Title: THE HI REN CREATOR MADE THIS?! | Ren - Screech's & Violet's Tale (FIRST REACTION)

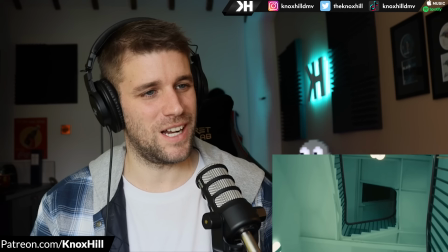(15:56)
She never stood a chance Wow The devil comes to dance
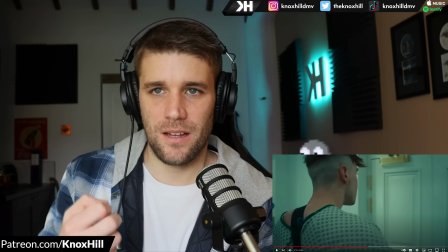(16:05)
Oh, I love how he just like picks those bassier notes So devil comes to dance Because the devil,
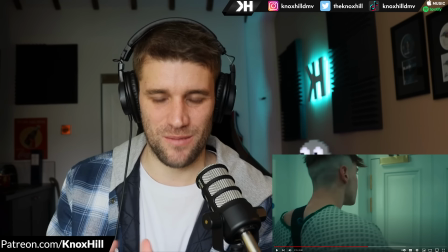(16:12)
like when it's bassy It gets more menacing You know,
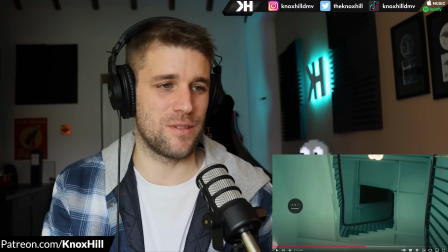(16:14)
you think there's something sinister going on underneath and just before that he was having these beautiful higher harmonies and like things were a little bit,
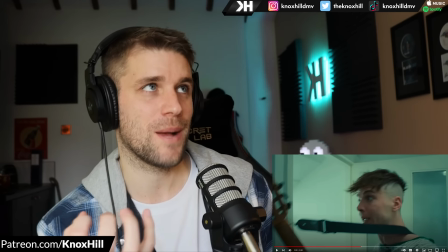(16:21)
they're still eerie but they were kind of lighter and then he just drops down right there and I love that kind of tonal shift.
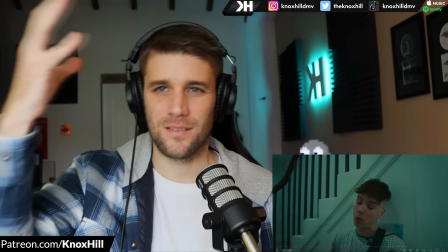(16:27)
He repeats itself, he paint her black and blue. It's gonna rise.
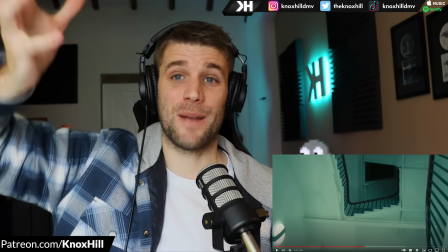(16:34)
He's up here. And like the camera rises too to kind of reflect that pitch change.
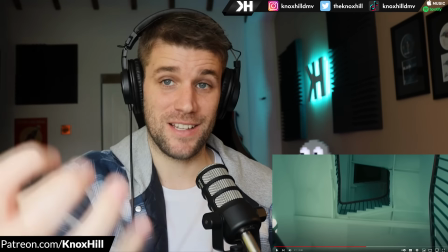(16:42)
And then the camera starts to come back down as he gets lower, things get grittier.
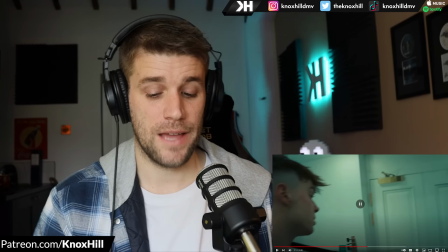(16:46)
comes to really clever camera work again and in that hallway like i didn't want to pause too much because i don't want to move it ruin the
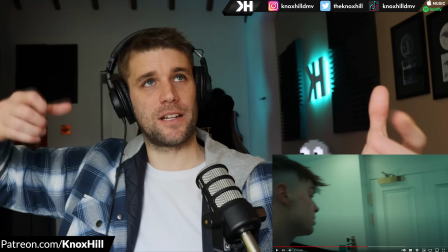(16:53)
atmosphere of it but i love using that hallway and like the camera getting like really far away and then coming closer like great sense of like
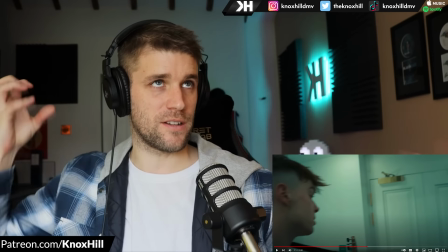(17:01)
just spatial awareness of what's going on with things
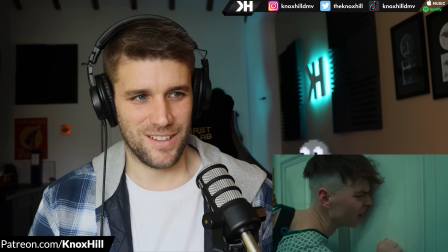(17:07) violet why are you always so quiet on her bedroom door and he's
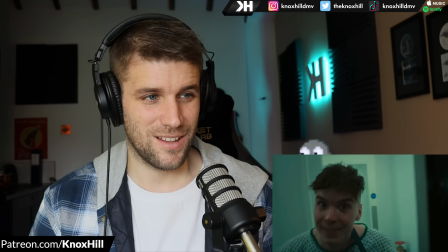(17:12) irate he's been drinking and smoking he's up late and he stands by her bedside
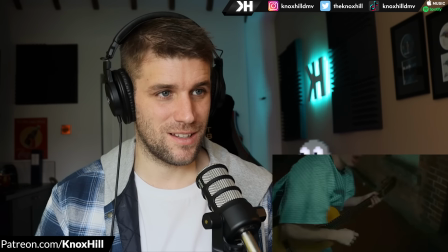(17:17) she shakes but her eyes stay shot you slut i know you're up and he pinches her eyelids and folds them up violet why are you lying
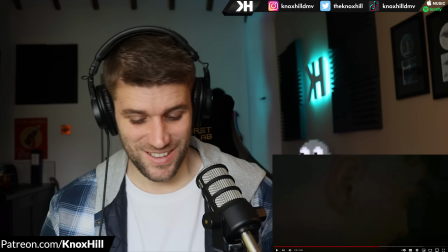(17:25)
to me violet she stays silent the the timing right make sure that when we get to this part of
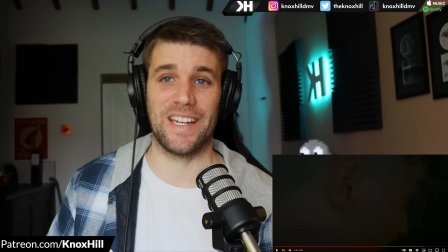(17:34)
the storytelling we're by a door so we can lean against the door and then use that as a prop to further the story and put us in the moment of him like knocking on
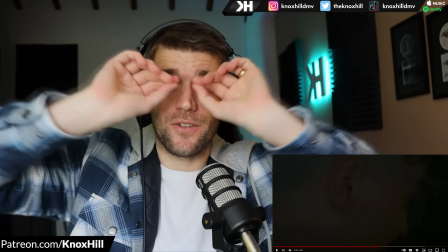(17:42)
the door and then right there like violet asleep and he tries to like wake her up and like pull her eyelids back i love how the camera really gets
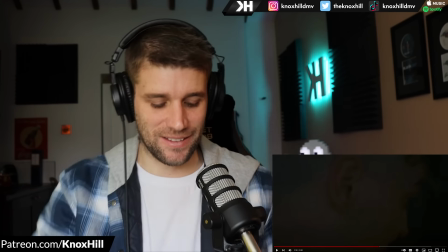(17:49)
right in ren's face like right there within that eye band and that eye level for that and folds them up violet and that's cool
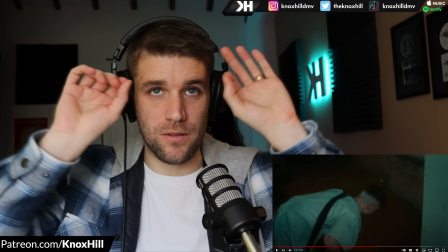(17:57)
too with like the blur like the camera's focused on the hands for a second then when he goes up like he comes forward his eyes like really like almost pop out of
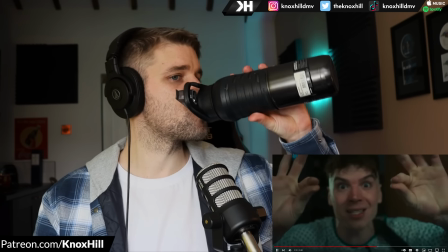(18:03)
his head i know you're up and he pinches the eyelids and folds them up violet why are you lying to me
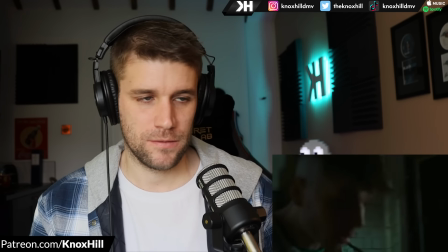(18:09) violet she stays silent things turn violent that's the sound of his fists when they
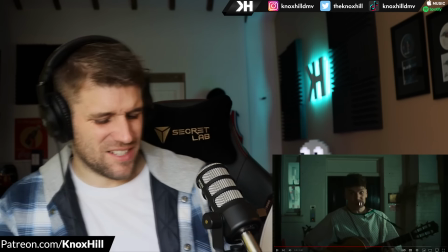(18:16) fall like a crashing pilot hit like hail it's the sound of his fists when they fall like a crashing pilot
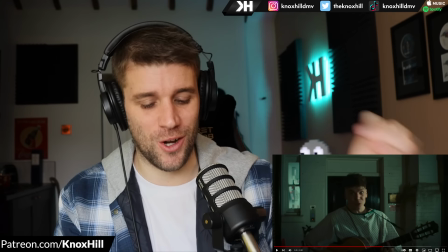(18:25)
that's a bar right there love the crashing pilot bar but also love that little flow and like love the strum again
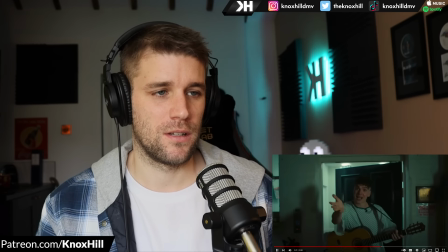(18:33)
it's like a muted strum like he doesn't want those strings coming through that's the sound of his fist when they fall like a crashing pilot and then he comes back to letting
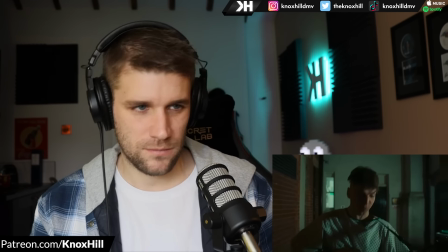(18:41) the string shine through again hit like hailstones one to the collarbone full force full blown blood splat bone crack nick-knack paddywhack one to the jaw and the tooth spot
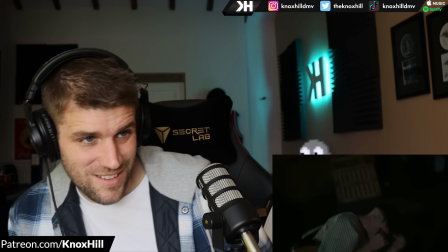(18:49) detach fist connects and disconnects a bone a quick deflector misdirect the blow wow fist connects to death that that to do dot the
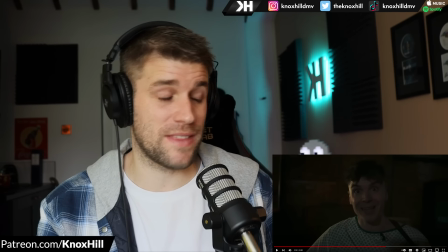(18:57)
dot the dot the dot that that flow switch right there that's a polyrhythmic scene we've talked about that we've done that with our harry mack breakdown
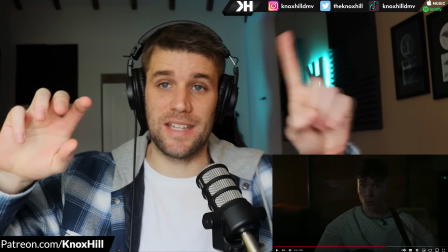(19:07)
Fist connects and disconnects her bone.
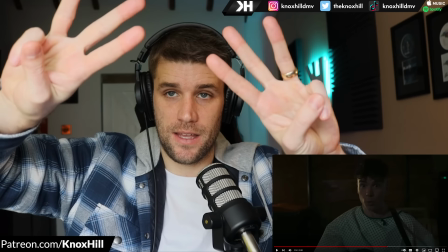(19:11)
So he's got three syllable A, A, B with the bone, right?
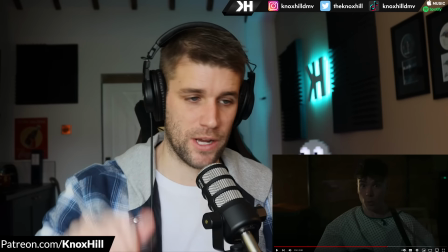(19:17)
Fist connects to own. The rhyme writing. Check this out. Quick deflect to misdirect the blow.
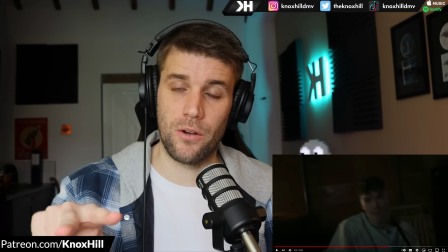(19:24)
Quick deflect to misdirect the blow. So it goes that three syllable A, A to the B again.